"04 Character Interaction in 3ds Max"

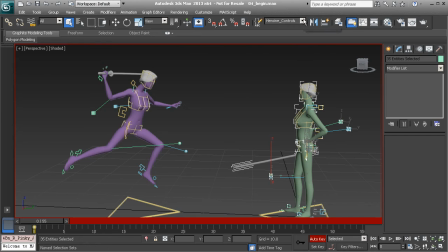250s
And now we're ready to move forward. Okay, so with our track bar selected, let's go ahead and move to frame 6, and we'll have the character move forward here for her initial attack. Now, why frame 6?
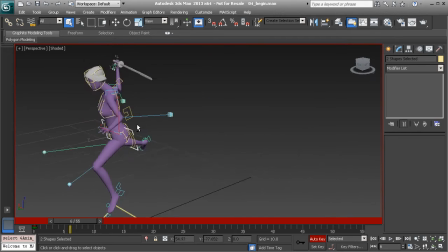269s
Well, it's really just a matter of kind of studying life and trying to figure out the timing that you would like to use.
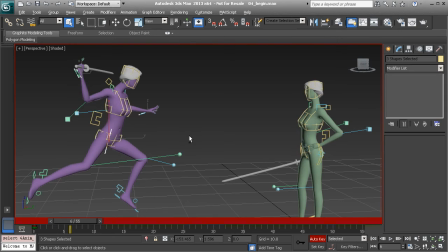276s
And this is going to come with much practice.
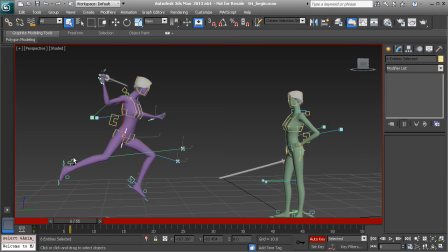279s
It's not something that can happen overnight, but it's a very fun process once you start to really understand what is involved in a good animation and how much work needs to be put in. So remember to always study life.
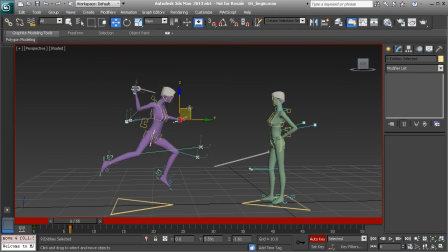299s
Take as much notes as you can. But on frame 6, I'm going to go ahead and have her just translate forward for her attack.
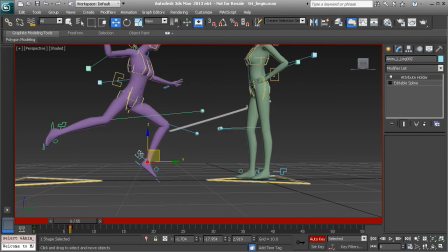306s
And I might have her left foot kind of touch on the floor here. She moves in.
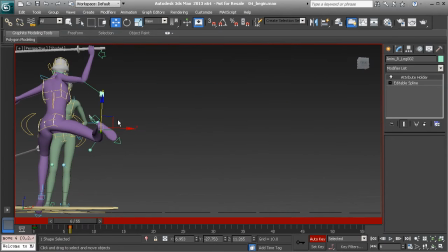317s
And then for follow through, we'd want the right leg to pull back. And she is coming in at an angle, so I'll make sure of that.
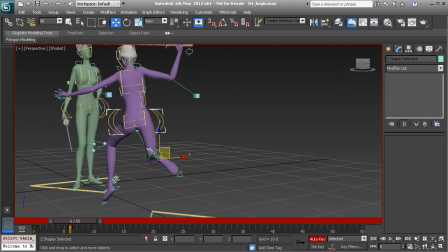325s
With that foot control selected, I'll go back to the center of gravity, the left foot control.
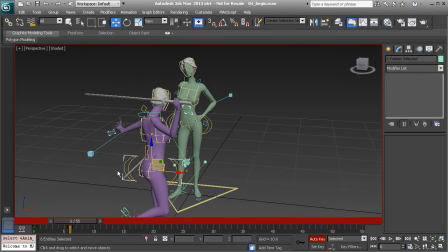329s
I'll grab the arms and the elbows, everything that we need to actually move her entirely.
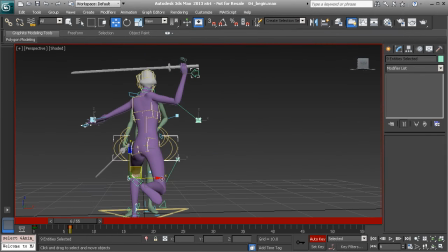337s
So that should be everything. And then we can have her just kind of move over here just slightly. Keep in mind that the green character will move out the way for her counterattack. So we should also keep that in mind.
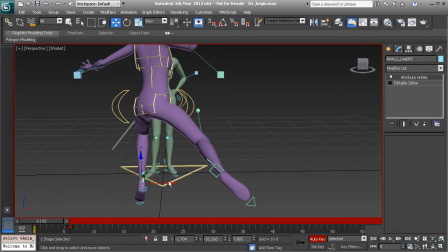352s
Alright, so looking at frame 0, I might actually go back here and then kind of slant the foot out a bit more given her direction, just to make sure that she kind of comes in and the flow is nice when she does.
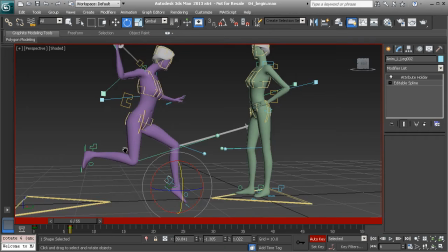365s
Alright, beautiful. Alright, so moving forward here, let's go ahead and take a look.
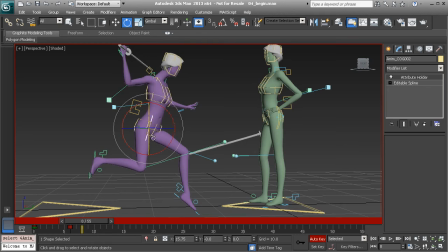370s
I'd like to go back to the center of gravity and kind of pull that back a bit.
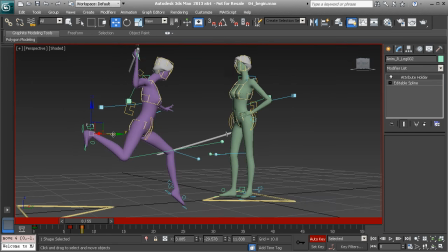375s
And then I'd like to have a more dynamic looking pose here, so we can start to adjust the foot as well. And I'll make sure that this is all on frame 6. It's very easy to override a keyframe.
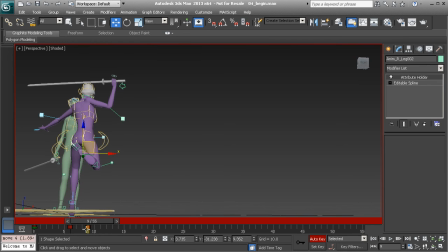394s
If you go to a different frame here, let's say frame 9, and you pose the foot, you can always drag that key over, and then that's going to be your new pose. So that's just something to keep in mind if you accidentally pose on a frame that you would not like a pose on.
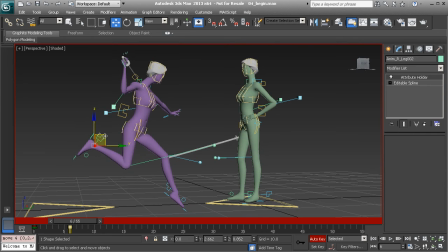411s
Alright, great. So I'll go ahead and rotate the foot back for some follow through. I'll go back to the center of gravity. Since she's attacking, we can go ahead and have that rotate forward.
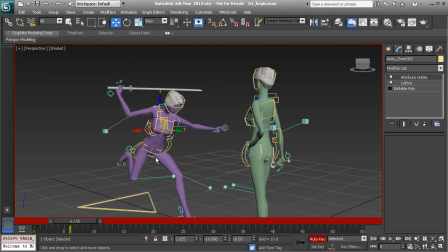427s
And her torso is going to twist. Now keep in mind when we do this, it's best to twist from the hip and chest controls and not necessarily the center of gravity until it's time. I only like to twist from this when it's absolutely needed. That keeps rotation clean.
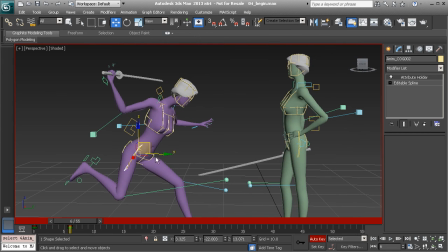443s
And it keeps everything more manageable in the F-curve editor. Alright, so considering this attack here, I might go ahead and twist the hips and definitely twist the torso here.
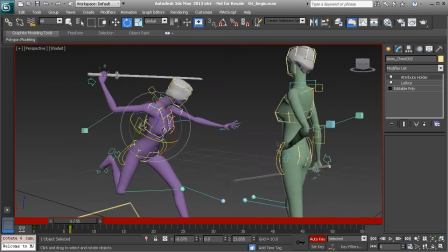456s
I'll go ahead and twist that around so that she can swing forward with the sword.
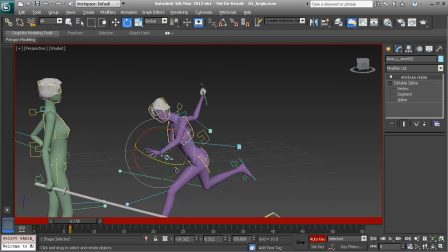463s
Before we get to the sword arm, let's go ahead and take the opposite arm and throw that back
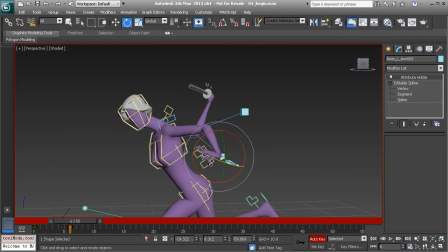471s
so that flows back as she makes her attack. We don't want the two arms forward. That will look very unnatural, very mechanical, and that's what we're trying to avoid.
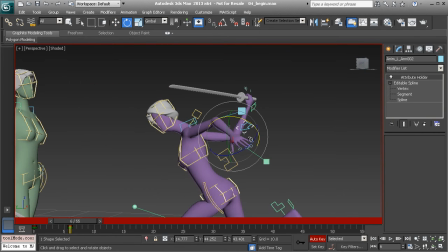488s
Also, keep in mind that we're just working on one character at a time here.